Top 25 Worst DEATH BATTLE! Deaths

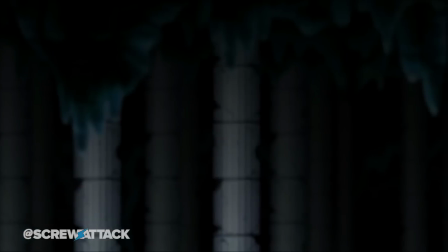But is it right to ignore how entertaining it is? Well, for the purposes of this list, I decided to put my foot down,
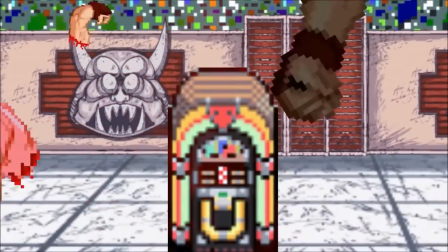especially after reviewing so many deaths from before that are entertaining as well as competent, like Shadow's last episode.
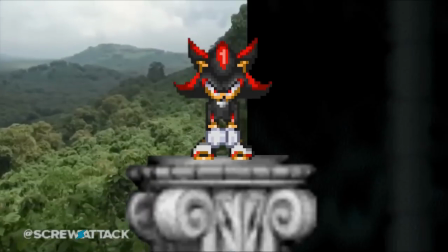I laugh at it because that was the intention. I laugh at this episode because of everything it gets wrong.
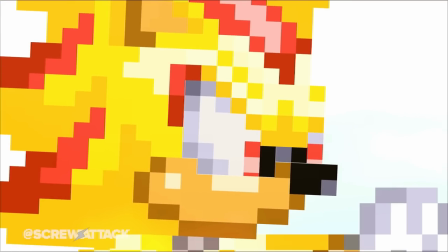Shadow has no personality to speak of and is even given a purposefully awful voice performance, though let's be real, it's not that surprising.
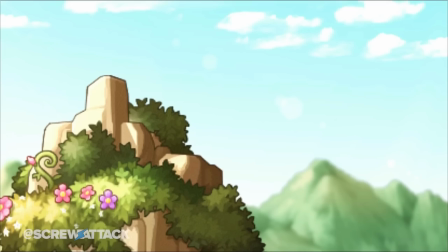Oh, screw you!
The clash between their final forms is just a bunch of generic DBZ effects and the ultimate weapon
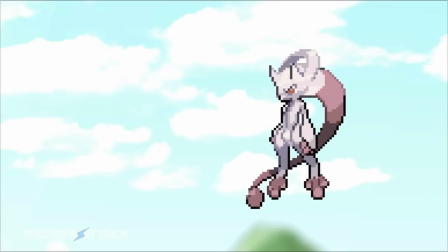that vanquished the ultimate life form was the legendary Spoon.PNG.
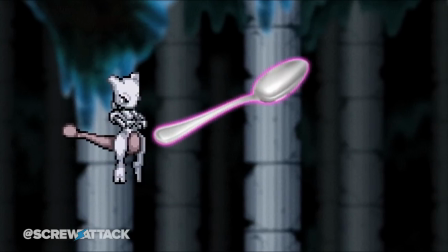Not only is it as lame as it sounds, it doesn't even have much shock value going for it since we had already seen the spoon get used beforehand.
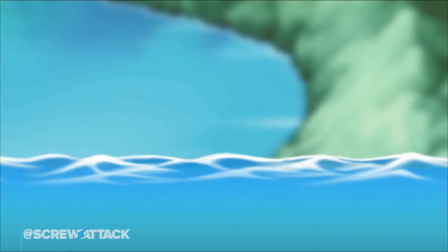Points for creativity, I suppose.
Killing with a spoon is pretty tricky.
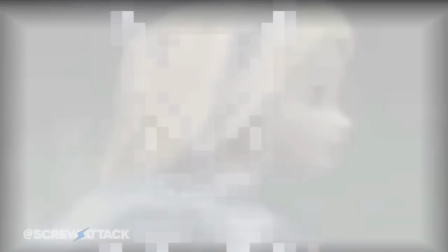And all things considered, I can't appreciate Mewtwo winning with his superior mind, which doesn't happen very often in this show.
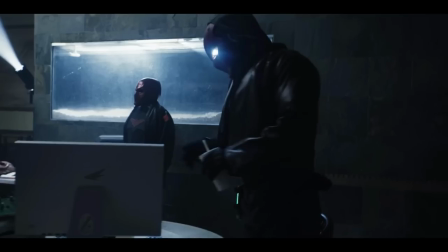It's almost as rare as their live-action battles, which we only have two, uh, three in total of.
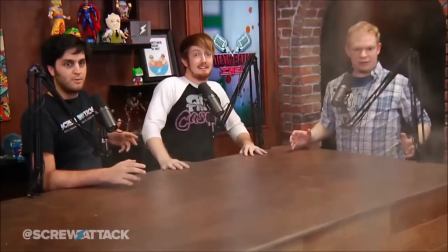Ahem. Four. Oh yeah, how'd I forget Chad's waffle story? I won't beat around the bush, you all knew these two were inevitable to appear on this list.
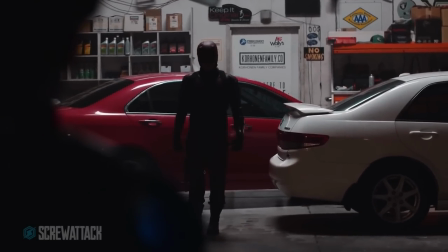The real question was, which would I like better?
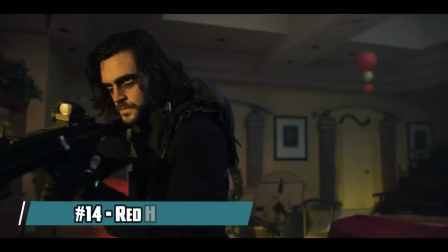Well, after a long, arduous minute of deliberation, Red Hood netted the trophy for best live-action death on Death Battle.
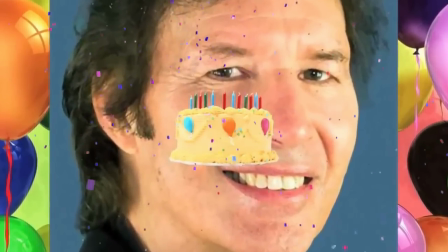You did it, good job, I can't believe it, I'm proud of you.
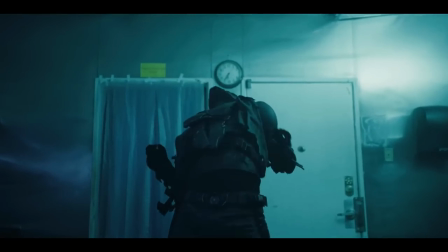The pieces are in place, there's no doubt about that, the Venom power-up was well done, and the gun exploding on Jason was a neat callback to a seemingly throwaway line from the analysis.
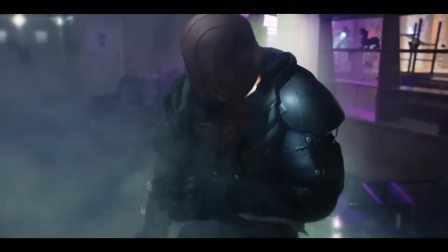This build-up is serviceable, but not enough to justify the kill that really does come out of nowhere.
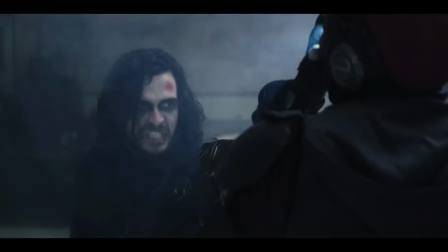It's not even a bad kill in concept. It's just too abrupt. It makes you go, Huh. Question.
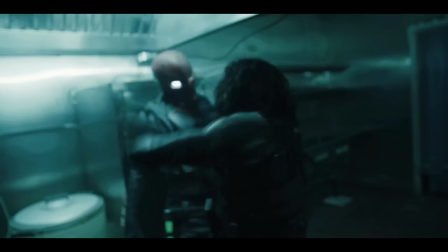If Bucky was able to crush Jason's helmet with a single squeeze, how come he wasn't able to break through earlier during the fisting barrage?
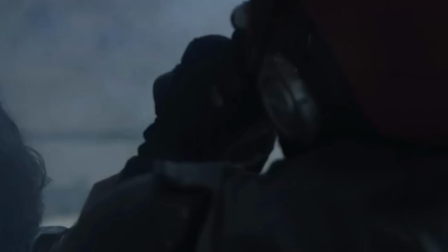Also, if you look closely, the light in his eye goes out, but then in the next shot, it's shining again.
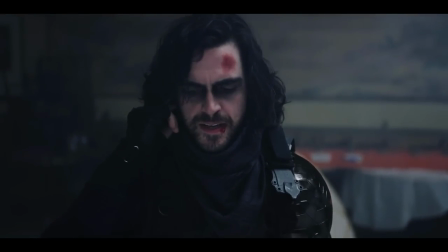Fucking terrible episode!
I can at least appreciate Bucky's characterization by showing his cold attitude and how it's just another mission for him.
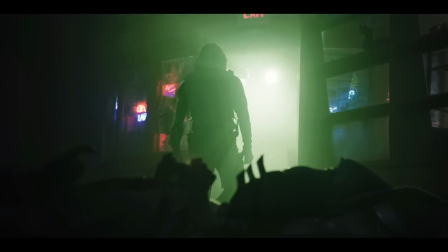This last shot is well-framed too, but it really seemed like it was hinting at Jason getting back up. If only Jason had asked himself this question before the fight.
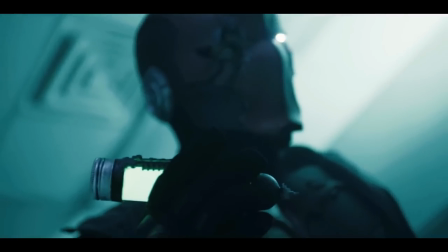What would Batman do?
Probably something a lot dumber.
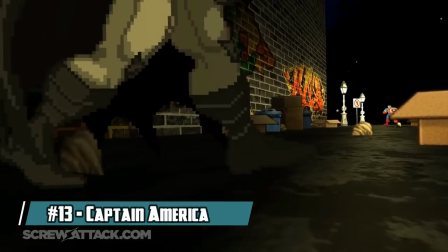You know, I never realized that Bucky vs. Jason is really just Batman vs. Captain America, but with guns.
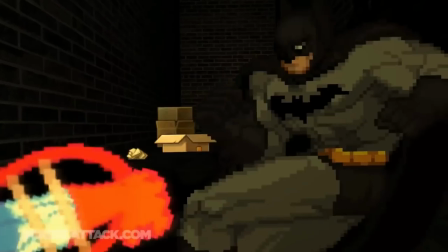Now, let's not be too hard on Bruce. He's not a killer, after all. Except for when the writers forget.
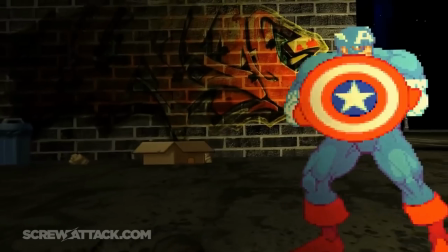He doesn't know the proper way to make lethal moves cool.
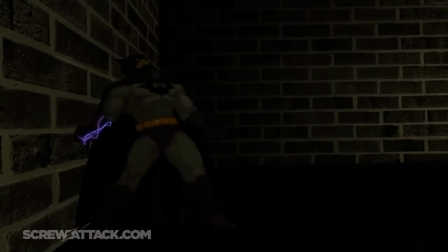So much like the dad trying to impress his kids, Bruce overcorrected his non-lethal ways and went for a move that was so over-the-top, it's far more comical than novel.
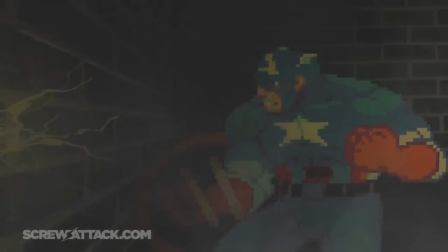Now, for those who haven't seen this episode or simply forgot, I'll give you a play-by-play. Ahem.
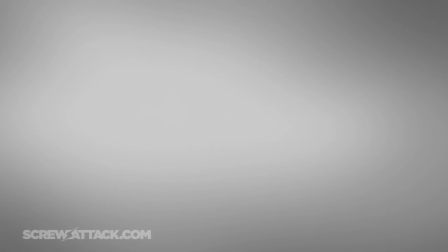After getting smoke-screened, Steve haphazardly throws his shield into the fog, waits like a dumbass, and gets explosive-gelled in the face,
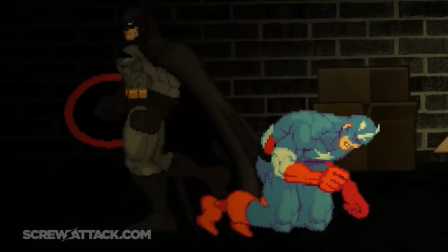followed promptly by Bruce pressure-pointing and- Uppercutting him so hard he flies into the air
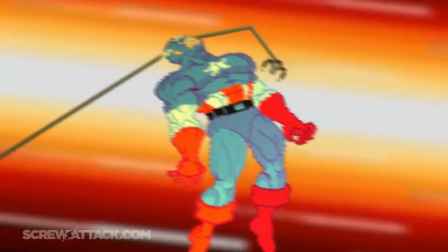above the buildings before magically lassoing his grappling hook around Steve's neck to say-yori
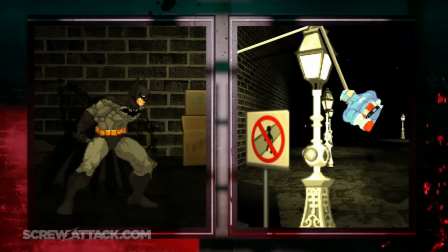him, and finally dismembering Steve with a toss of his shield. I am not making this shit up!
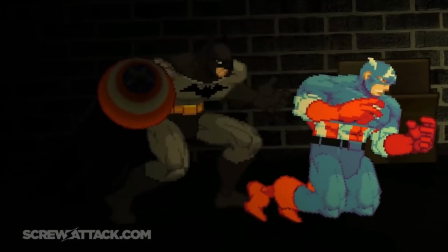Okay, first of all, how did Bruce get a better display of strength in this episode than Diana in her She-Ra fight?
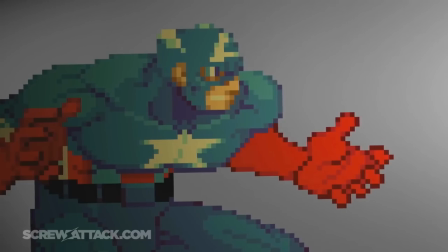Oh well, the bat symbol was at least a fun twist, even if it was unearned. Even my cameo in that fight made for a better twist.
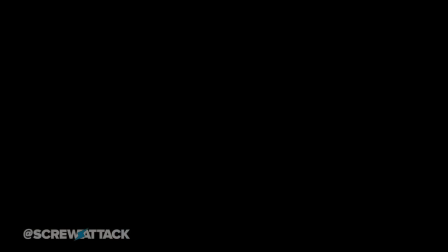What if it at least made for a better use of Steve?
Were you able to see that fast enough, Stevie?
Stick to being the victim Batman, that seems to be your strongest suit on this show.
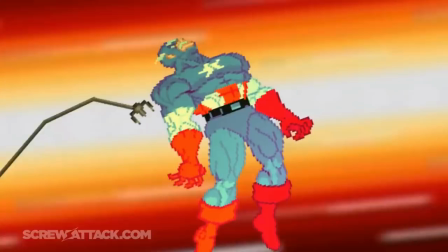There is at least some entertainment to be found in this one, being so ridiculous that it ends up being pretty funny. It's at least better than a death that just makes you really, really, really sad.
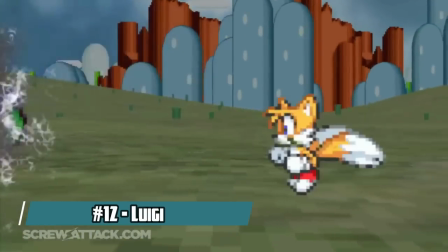What? You thought I meant like Tanjiro vs. Jonathan sad? I wish.
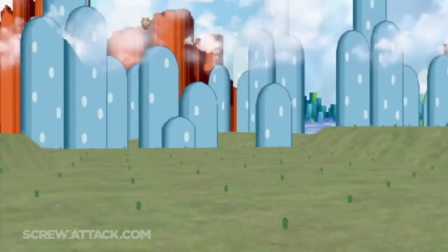I am dead serious when I say the lengths to which this episode disrespects Luigi genuinely upsets me.
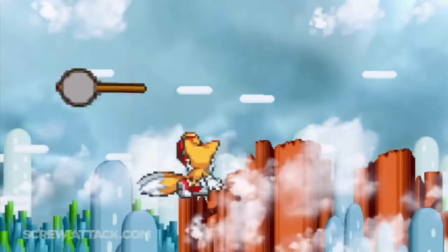Our precious green bean did not deserve to be done so dirty during his year. Nintendo was already doing that plenty.
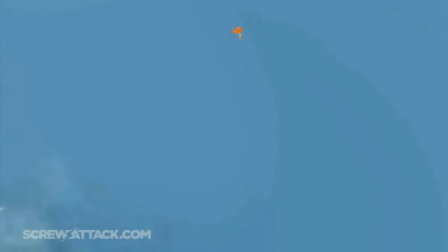This isn't supposed to be a review of the whole episode, but a big reason this death is so vile is how little Luigi got to shine throughout the fight.
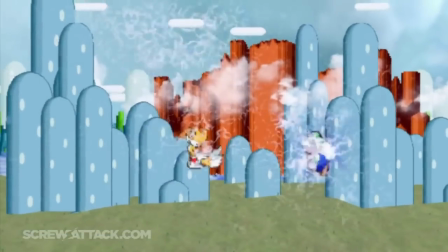With only one meaningful beatdown, the whole time you're waiting for that heroic moment where he gets to prove himself.
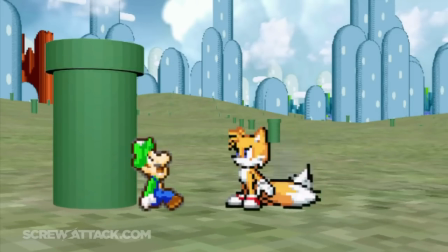Instead, we get a music change that makes you think an epic final struggle is about to happen, only to get a far too sudden boxing glove kill.
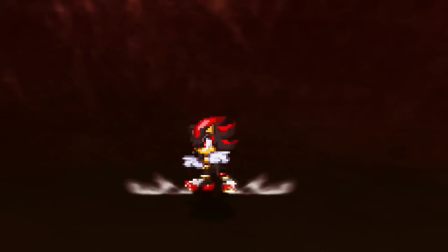And we focus so much on Shadow getting done dirty. At least he got his redemption arc. Remember when I said Peter and Chief need runbacks? Well, it better not be until we live in a world where our Mr. L is given the proper justice he deserves.